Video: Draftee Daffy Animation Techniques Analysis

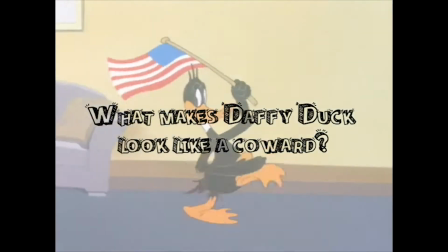(0:00)
Hi! In this video, we will take a close look at the animation techniques used to portray Daffy's personality in Draftee Daffy.
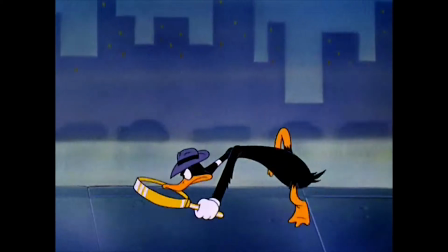(0:07)
Daffy Duck is a successful animated character produced by Warner Brothers,
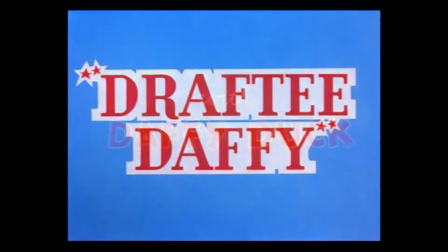(0:12)
and Draftee Daffy is a 1945 Looney Tunes cartoon directed by Bob Clampett.
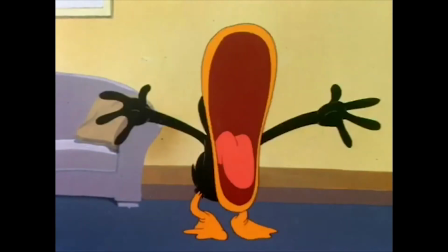(0:18)
In this cartoon, Daffy expresses his emotion through different poses,
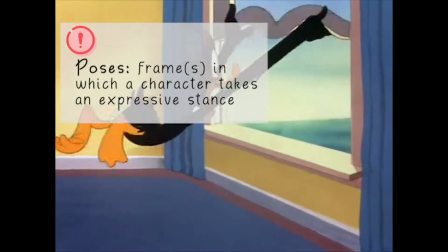(0:22)
in one frame or frames, which is also a classical trait of all traditional animations.
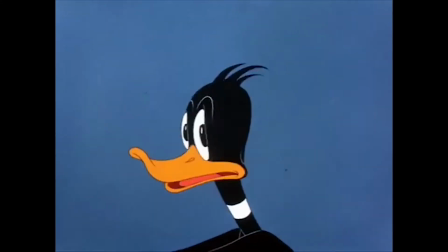(0:27)
All of the drawings in Draftee Daffy focus on portraying Daffy's vivid personality, from his speed and power.
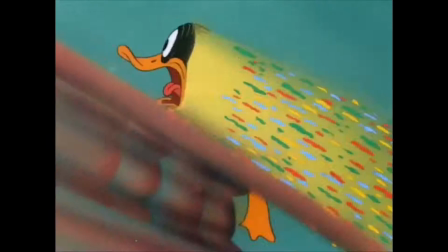(0:34)
In this episode, it seems like most of animation techniques are used to show that Daffy has no courage.
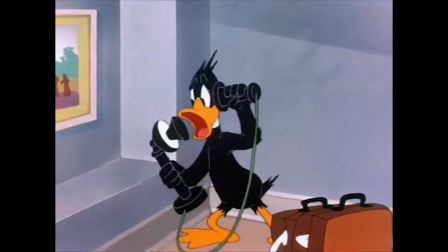(0:40)
In order to demonstrate my claim and analyze this cartoon from a deeper perspective,
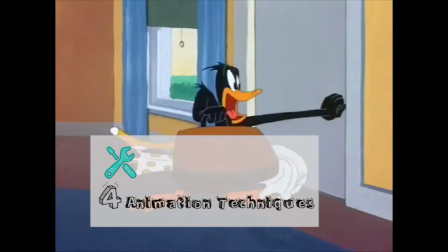(0:45)
I will discuss 4 fundamental animation techniques used in this animation and see what makes Daffy Duck look like a coward.
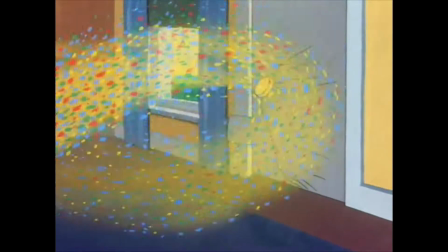(0:52)
First, let's check out how Daffy's speed contributes to show he's gutless.
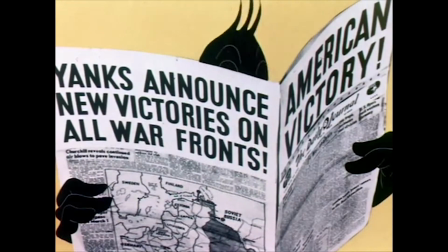(0:57)
The background of this cartoon is that America gained victory during World War II.
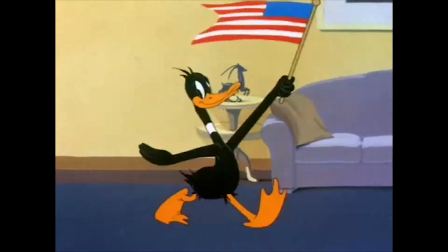(1:01)
Daffy is totally in his patriotic mood in the beginning, but soon freaks out when he sees the man from the draft board.
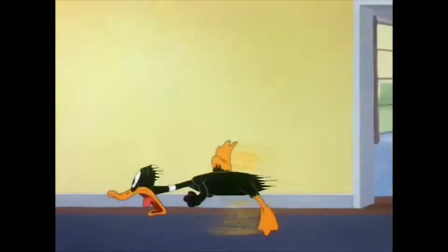(1:07)
For highlighting Daffy's resistant mood to be a draftee, in most of later scenes, Daffy is running away.
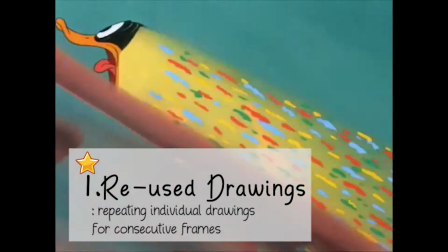(1:14)
Hence, reused drawings are adopted heavily on Daffy running away scenes for saving money and energy.
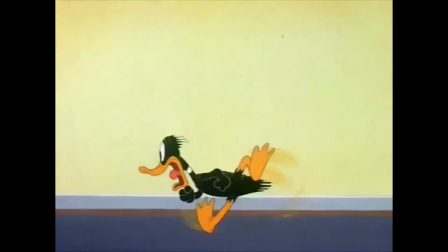(1:20)
Here's the example. When Daffy runs away from the man, we can see Daffy's running sequence is repetitive.
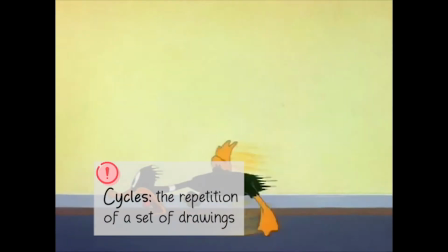(1:26)
That is combined by several circles. Each circle has 13 frames.
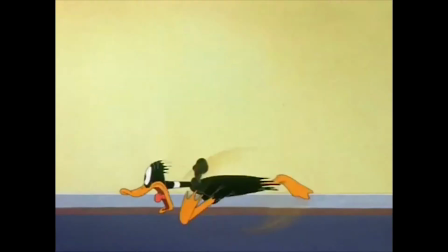(1:30)
In this case, the last frame of the circle is the same as the first frame of the circle, which is also the first frame of a new circle.
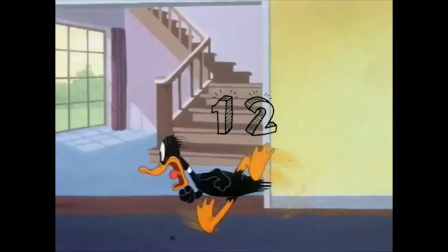(1:37)
Animators only have to draw one circle of Daffy's running movements and reuse them to extend this action.
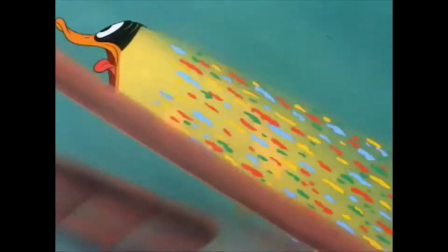(1:43)
Certain set of drawings are reused in different scenes, as known as repeated animation.
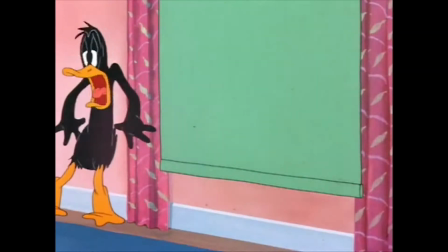(1:48)
Since there are too many running movements in Draftee Daffy, the same set of running drawings I just talked about is applied on Daffy running upstairs too,
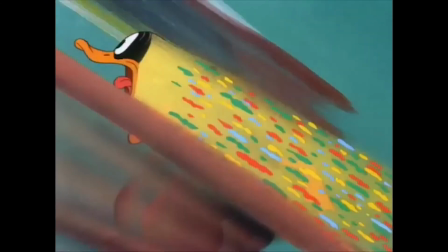(1:57)
probably in order to deceive audiences to not notice that all the running movements are the same.
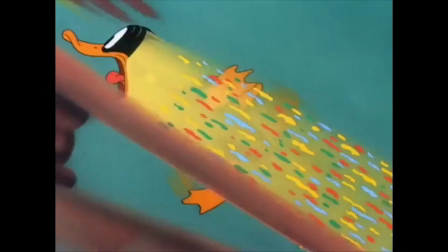(2:02)
The animators add a rainbow tail on Daffy's body so that we can only see Daffy's head and the contour of its body.
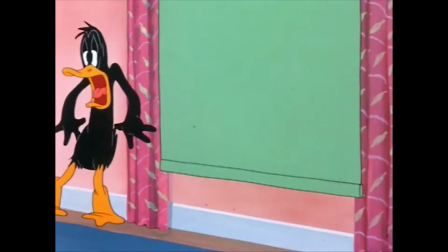(2:09)
Of course, to show Daffy can't wait to hide from the man is another important reason to let the animators do so.
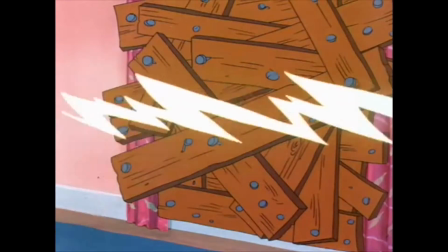(2:15)
In the later scene, for the purpose of having a sense of Daffy accelerating his running movements again,
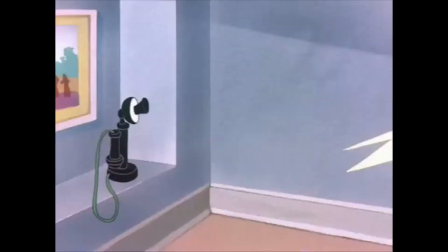(2:20)
the animator simply draws a flash of lightning to tell audiences that this is Daffy and look at how fast he is and how scared he is.
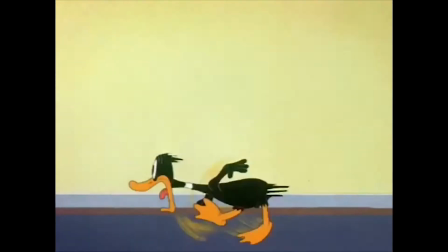(2:29)
Another animation effect applied to show Daffy's coward behavior is the blur lines and swish lines, which also relates to the speed.
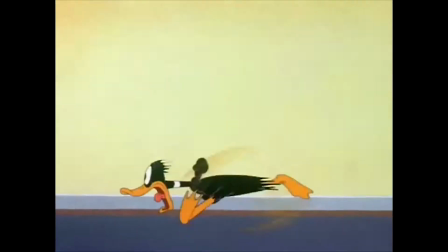(2:37)
This effect is typically used around feet, legs, arms, and hands to emphasize the speed of a gesture or movement.
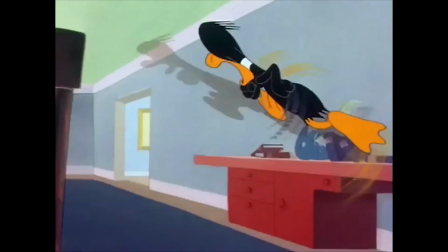(2:44)
Here we can see swish lines are drawn around Daffy's feet and hands so that we can have a stronger sense of Daffy's movements and speed.
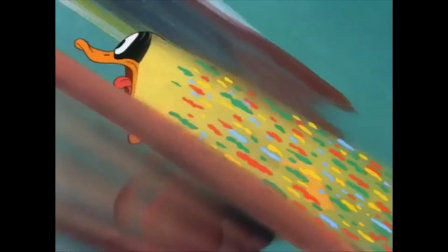(2:52)
Besides, background blur is common in this cartoon as well. When Daffy is running up or running down the stairs, the stair railing and the background are like brush strokes.
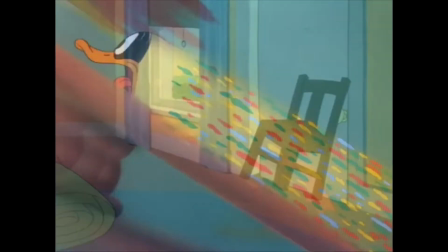(3:01)
It gives an illusion that Daffy is escaping like a wheel of wind. The third technique addresses Daffy's speed again, called multipose.
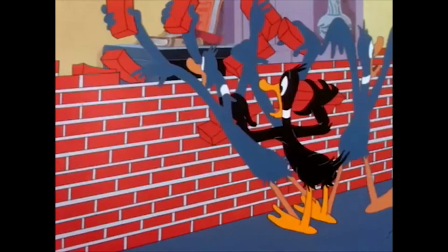(3:08)
This is a technique that animators prefer to use to show a frantic scene with fast movements, because it can simultaneously smooth and accelerate the movements.
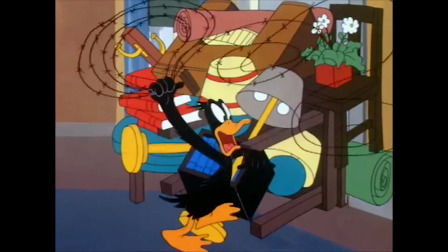(3:17)
Here, if we watch the scene of Daffy moving the furniture to block the door, frame by frame, then we can notice that there are 2 Daffys in the same frame.
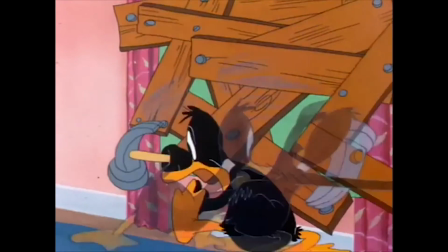(3:25)
Also, multipose occurs in the scene of Daffy using timber to seal the window after he's seen the man out from it.
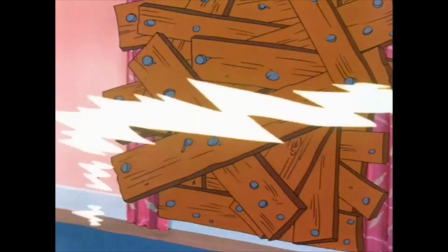(3:32)
Indeed, multipose successfully conveys the idea that Daffy is in a hurry-scurry situation.
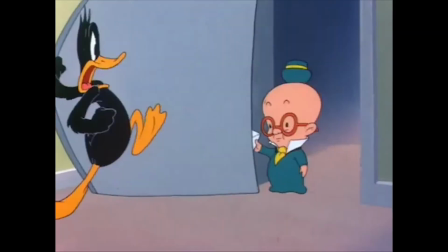(3:38)
To convince Daffy is a craven character, speed is not only gift but also the power of him.
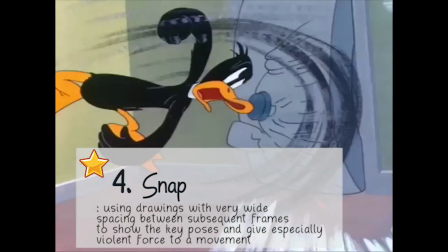(3:44)
This brings us to the last technique, called snap. Snap is used in drawings with very wide spacing between subsequent
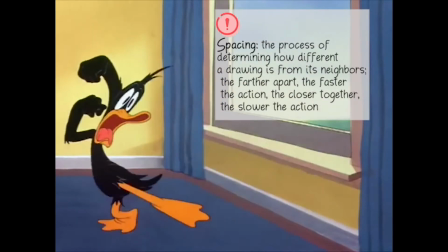(3:51)
frames to show the key poses and give especially violent force to a movement.
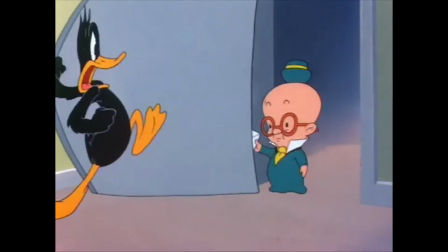(3:56)
Distortion usually accompanied with snap in this animation to show Daffy's fluttered mood, anger, and power.
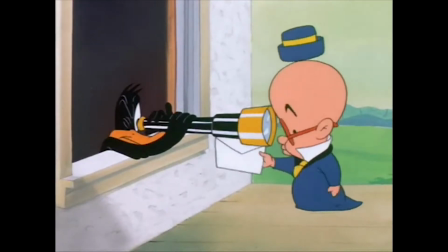(4:03)
Let's take a look at the scene when Daffy first sees the little man from the draft board.
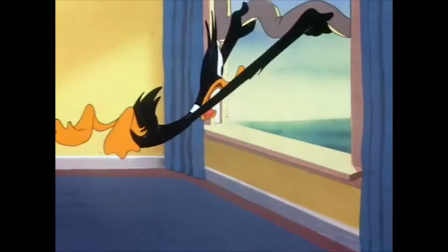(4:07)
We can see that only several key poses of Daffy freaking out are drawn, and there are even not too much in-betweens.
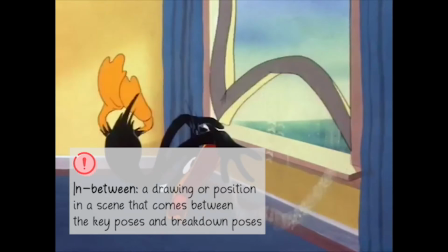(4:14)
Daffy just suddenly changes his position from last frame to the next one,
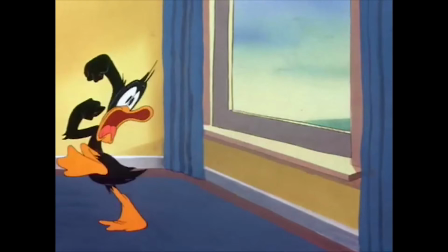(4:19)
but there is no transition of his action, and the distortion of the window frame implies the strength of Daffy.
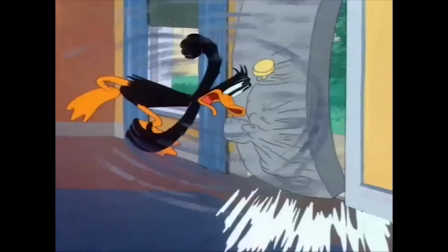(4:24)
It's the same thing when Daffy slams the door on draftboard's man's face.
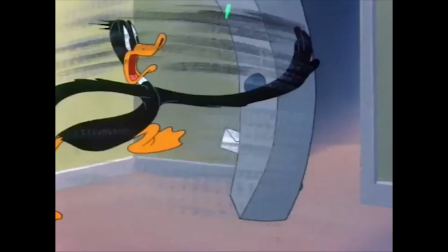(4:28)
Daffy changes his position and gesture very fast, and the distortion of his hand and the door reveal his strong force.
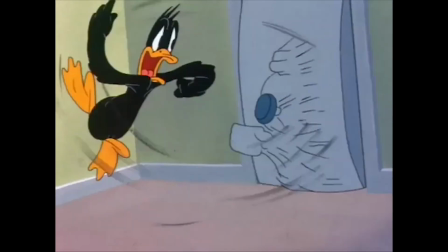(4:35)
Audiences can tell how much Daffy hates the man from the draftboard.
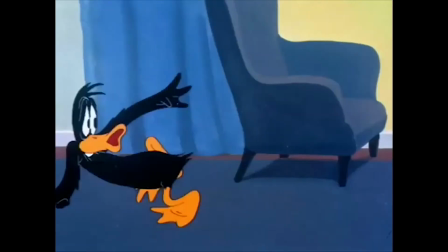(4:39)
There are too many examples of how the animators convey Daffy's flinching moments to audiences.
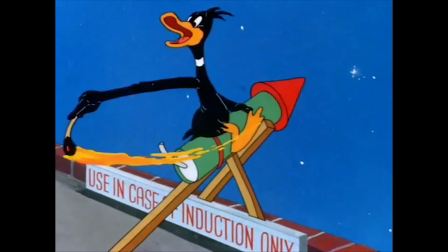(4:45)
This animation represents Warner Brothers' unique animation trait, all about gags and speed.
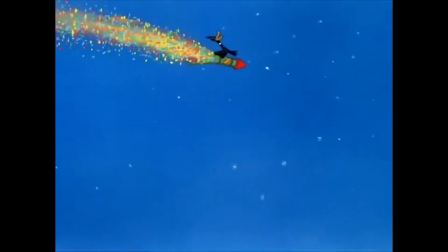(4:50)
Hope you can enjoy and learn from this video.